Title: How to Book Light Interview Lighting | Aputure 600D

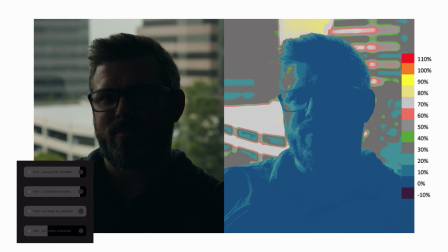639s
It's at 38 percent and what I'm going to do is I'm going to push the key
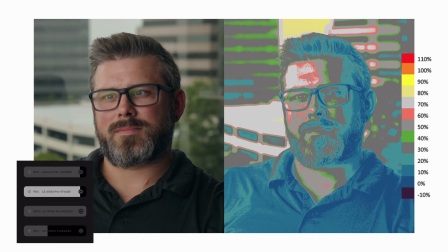645s
light on which is our 600D and you can see our 600D how it plays. We have our hair light on and off and then I'm going to introduce the
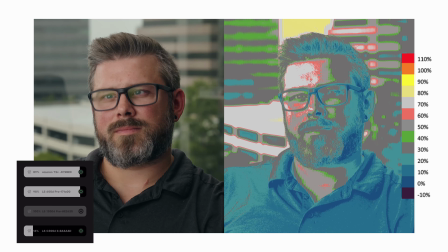656s
300D which is our fill light and I'm going to throttle it off and on.
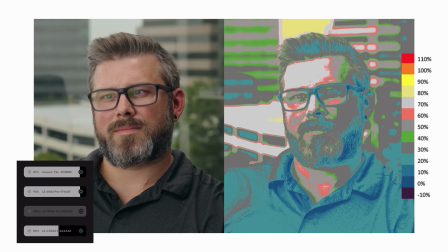661s
So by adjusting the output of that fill light I could change how
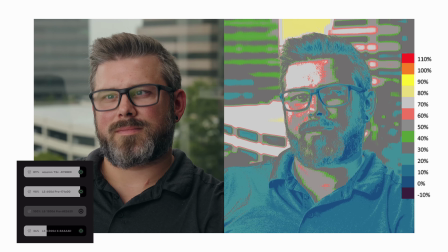666s
dark the shadow side of the face is and give it a darker look and a better ratio for some and for others a flat look which they may like and this
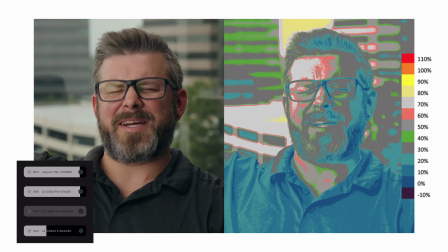676s
is the 1200d fired up so that's almost 1800 watts
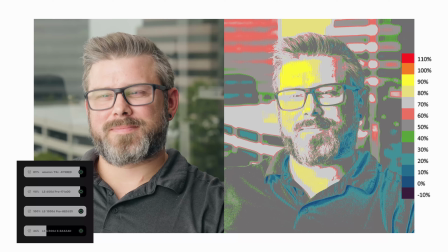681s
of light blasting our subject way too bright but that could be something that's necessary
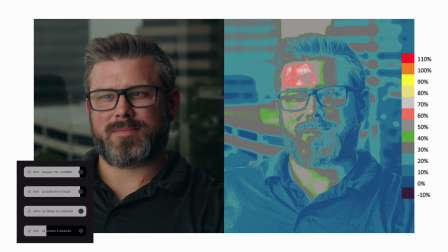686s
but it's really hard for them to see and that was the NDs that were fired up to give you that look.
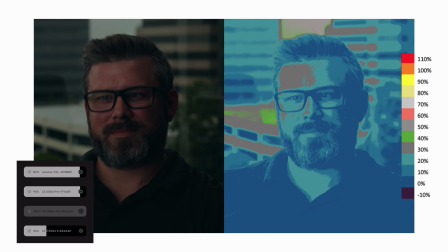693s
Now the 1200D is off. I'll pull those NDs back and we're back to the look we had and what we landed on.
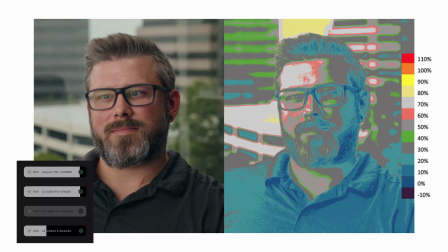700s
So we have our book light as our key light. We have a 300D with the spotlight giving us our fill and then the T2C for a hair light.
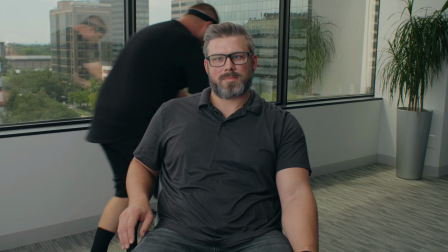711s
So just so you guys know this slash here that's happening actually has naturally happened from the sun coming in from the outside.
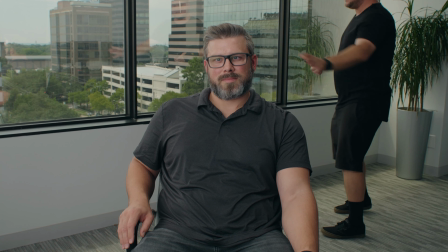719s
We knew it was going to happen because we used a Sunseeker app to actually see everything that's going on.
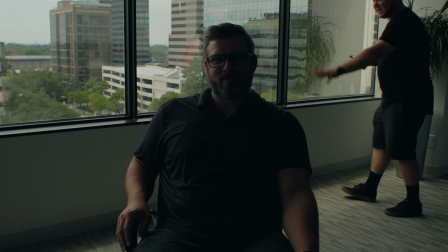724s
So it has a nice look. So when you turn everything off, it has a nice little glow and effect, which looks really good.
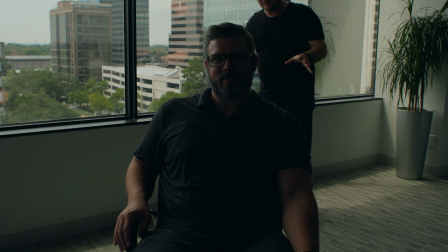731s
And overall, it's coming together. We started out the day thinking we were going to have really, really bright sun all day.
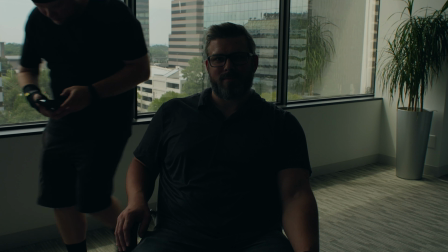737s
Ended up not happening, but we were prepared with the 1200 just in case that happened.
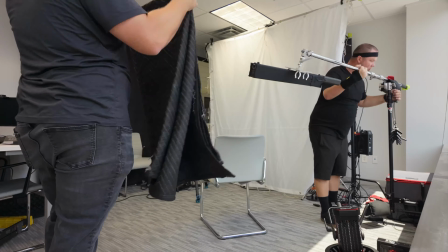743s
So what's the takeaway from this shoot? Well, one of the challenges we faced was how perfect did we want to get the shot?
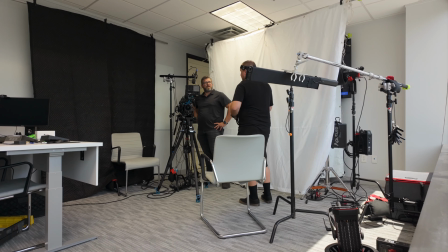750s
And that's something that we as shooters always come across. Like, how perfect can we get it?
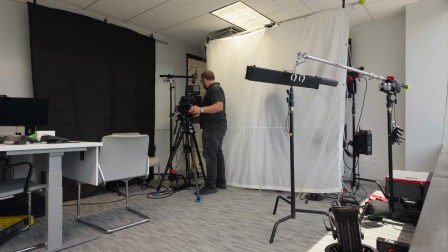754s
What can we do to keep improving?
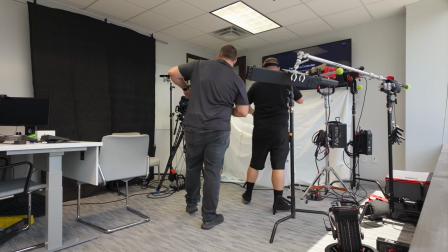756s
One of the things that holds us back is time, budget, and then manpower to create the perfect scene.
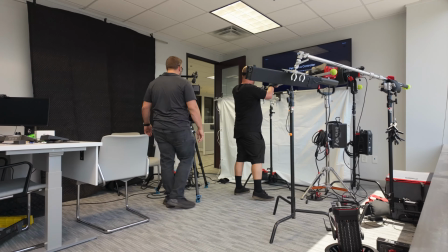764s
And sometimes you have to meet somewhere in the middle and say, well, I'll let this go and we can do this versus if we were up against a white wall.
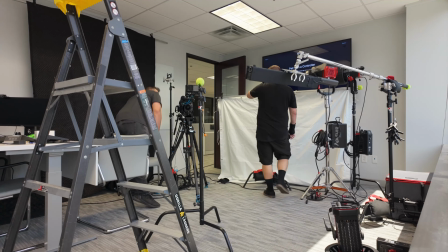772s
What if we shot against the white wall? Would that be a better shot or what we got currently? Let me know what you think.
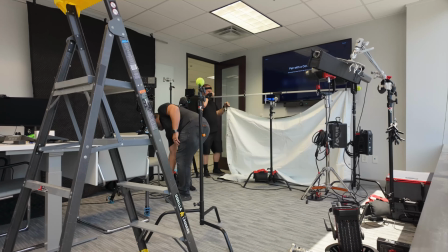778s
But all that comes together and we find that sweet spot to get good results.
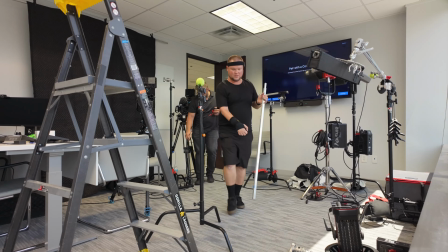783s
Now, this isn't a commercial that will be played on national TV or even broadcast out.
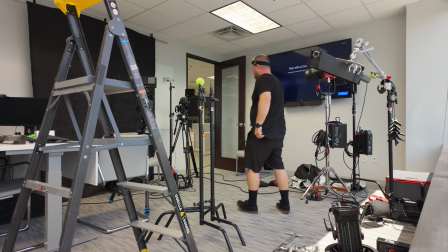789s
This is semi-internal and it will be directed at certain individuals. This was my first time working with Steve and it was amazing.
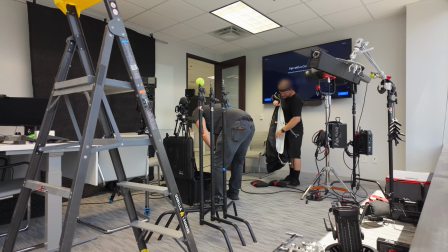797s
We had a good time. We worked well together.
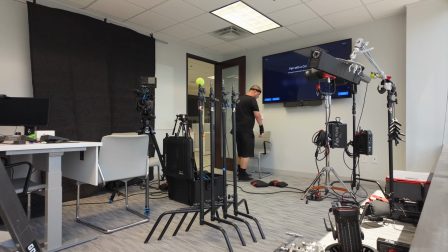799s
And surprisingly, some of the things that he added to his kit or wants to add to his kit are the result of him watching the channel,
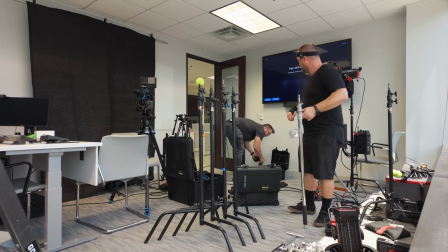807s
which is pretty cool to hear and see that I have that kind of inspiration for others to grow their skills,
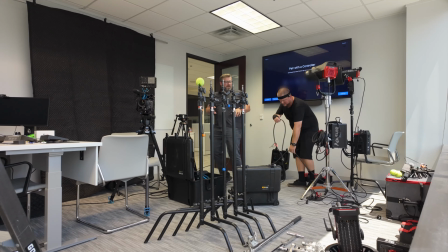814s
grow their equipment, and they actually look to me for input and advice.
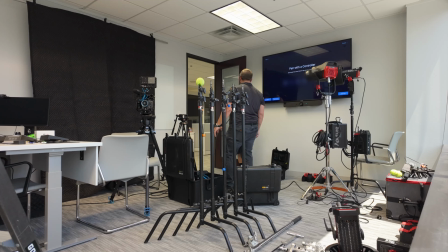819s
So that was really awesome. Let me know what you guys think of the shoot overall, how we handled everything. I really want to know down in the comments. Big thank you to all the supporters of the channel, everyone that comments, likes, shares the content. I really appreciate it and I'll see you on the next one.